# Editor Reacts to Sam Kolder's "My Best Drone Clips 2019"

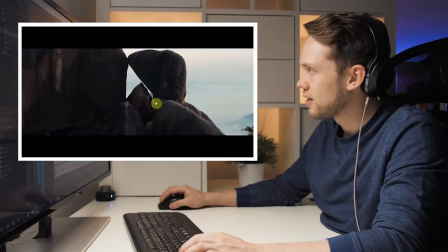481s
from the other side it means that the entire time when you saw this clip it must have already been masked out here coming
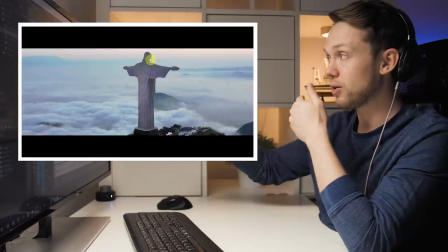491s
into the new shot here with this one do you realize that the focal length that he's had that he has here on the drone must be a very long one
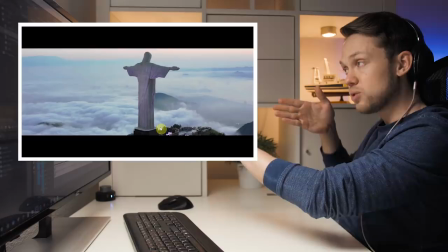499s
it's a very narrow field of view with the statue covered here but then again the drone seems to be very far away because when you look at
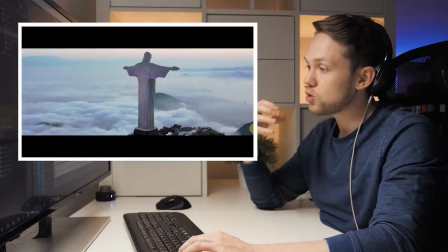506s
the motion with the mountains in the background and here you see that the drone is traveling a very far distance but yet the statue is very
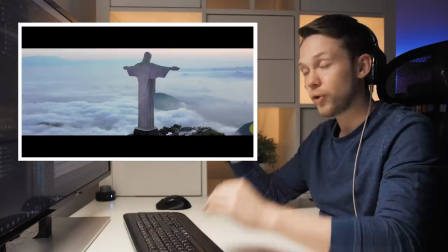513s
close so he's been using a drone that you can switch lenses on it's most likely an inspire i would guess
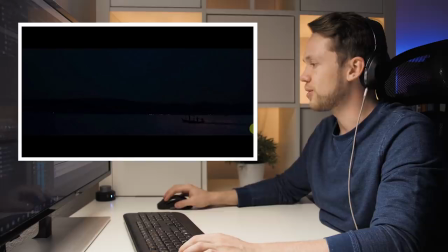519s
where you can have a longer focal length on it same here in this shot and that one is so crazy do you hear the thunder in the background
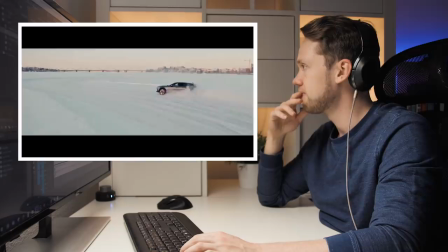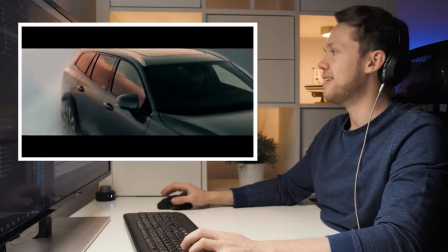534s
Speed ramping in between. That was cool.
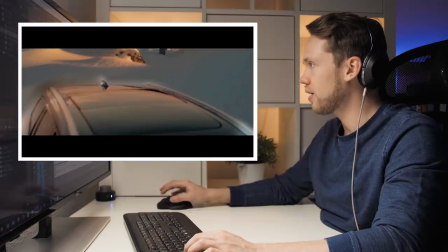538s
So here he speed ramps out of this clip, over the car, and here you actually see it fading out.
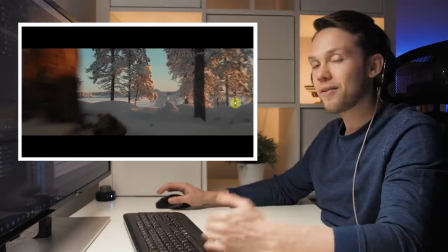545s
So here this is the transition between this clip and this clip. And in the moment that you look at it you don't even see it.
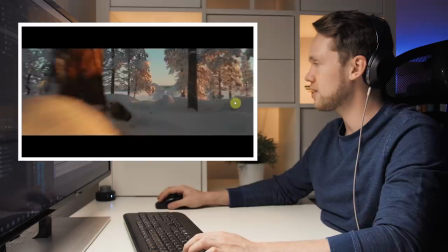552s
But now afterwards that we've looked at it frame by frame you should rather see it. Yep.
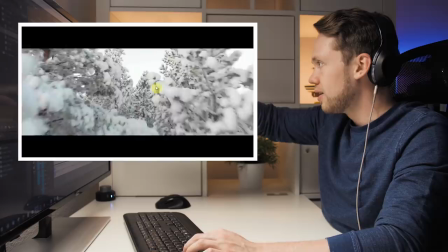557s
The second one is a clip that is fast forwarded slowly tilting up the gimbal and flying through flying
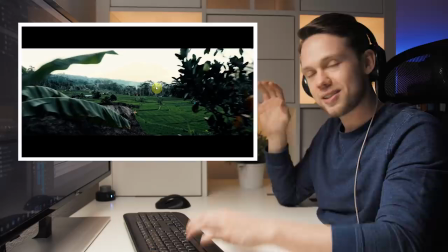564s
through the trees by the way remember the plug that i made in the beginning if you want to see me analyze stuff like this for an entire day and teach you how to become a
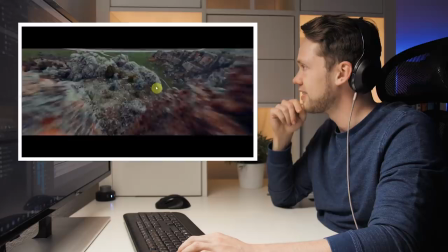572s
better editor link in the description to my workshop coming up ah
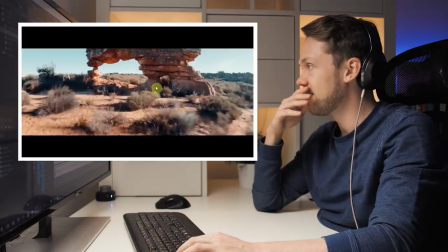580s
this is so cool i love it also that was such a cool video
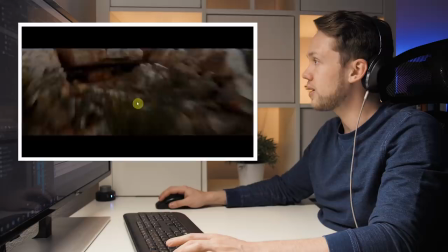587s
and even that one think about it you did you see the transition let's look at it backwards How he actually must have filmed it in this direction.
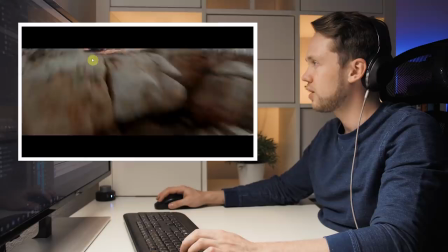595s
But then again, where was the transition here? Where's the transition? So he's flying over the rock and then here is the mask.
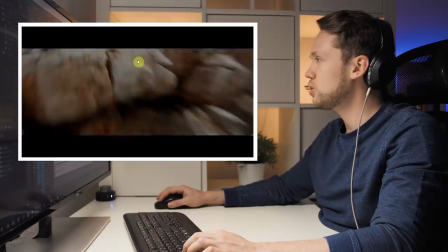603s
Here you actually see the mask. Here's a lot of motion blur.
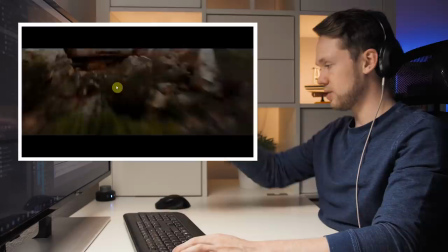609s
Flying through the hole, flying through the next hole, but he's actually then playing it in reverse.
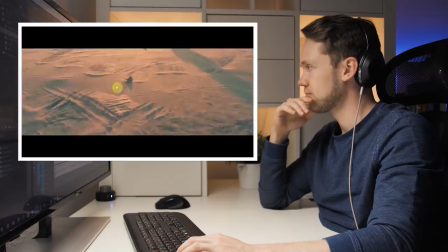614s
And that's what makes it crazy when you see the drone flying backwards and suddenly then an object comes into the field of view.
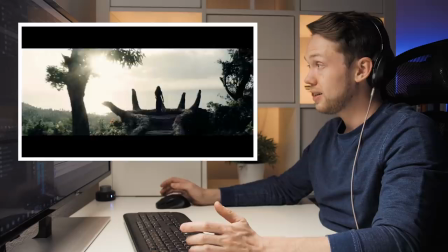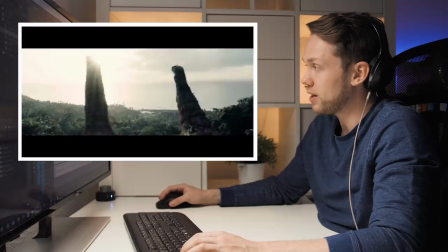626s
This one he must have actually flown it backwards because just look at her movement.
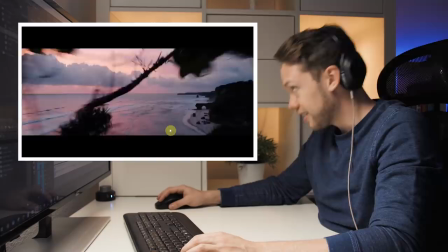631s
She is actually running forwards while he's flying backwards.
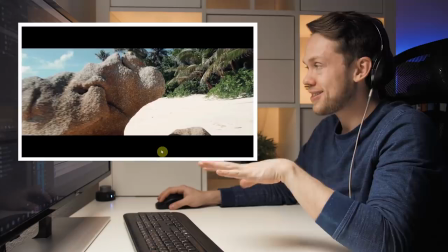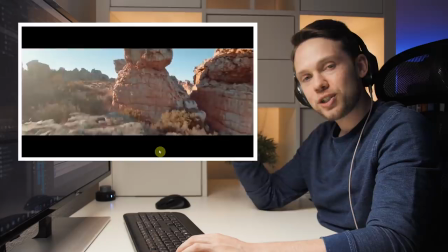641s
Can we please place bets on how high the crashed drone counts of Sam Koldis is?
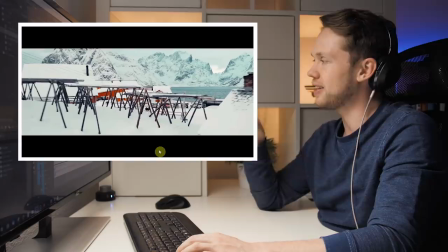648s
If I would just be able to get one single drone shot the way that any of these ones are here I would be super stoked.
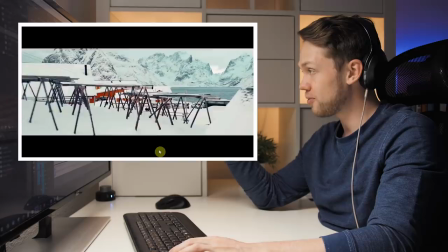655s
But then again all of his drone shots are like this. here again this one must have must have been flown like this but still it's so freaking
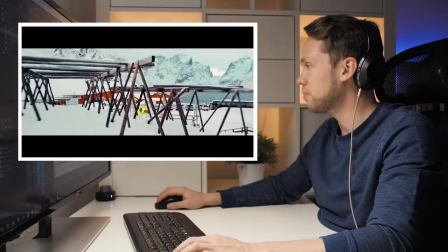665s
no can't even be look at the guy he's walking backwards do you see that guy walking backwards
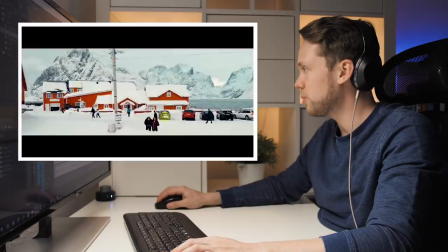671s
so i thought it would be filmed like this but that doesn't explain how the guy would be walking backwards so he was actually flying backwards like this so absolutely mind-blowingly crazy as always super exciting to see how sam is pushing the game i hope you enjoyed this breakdown as i said before i'm gonna be hosting a workshop it's most likely gonna be happening in four weeks from now down in the description i want you to click the link go and check that out if that's something for you i would be really excited to see you and help you get better at video editing with that there's a playlist with lots more of these reaction videos until next time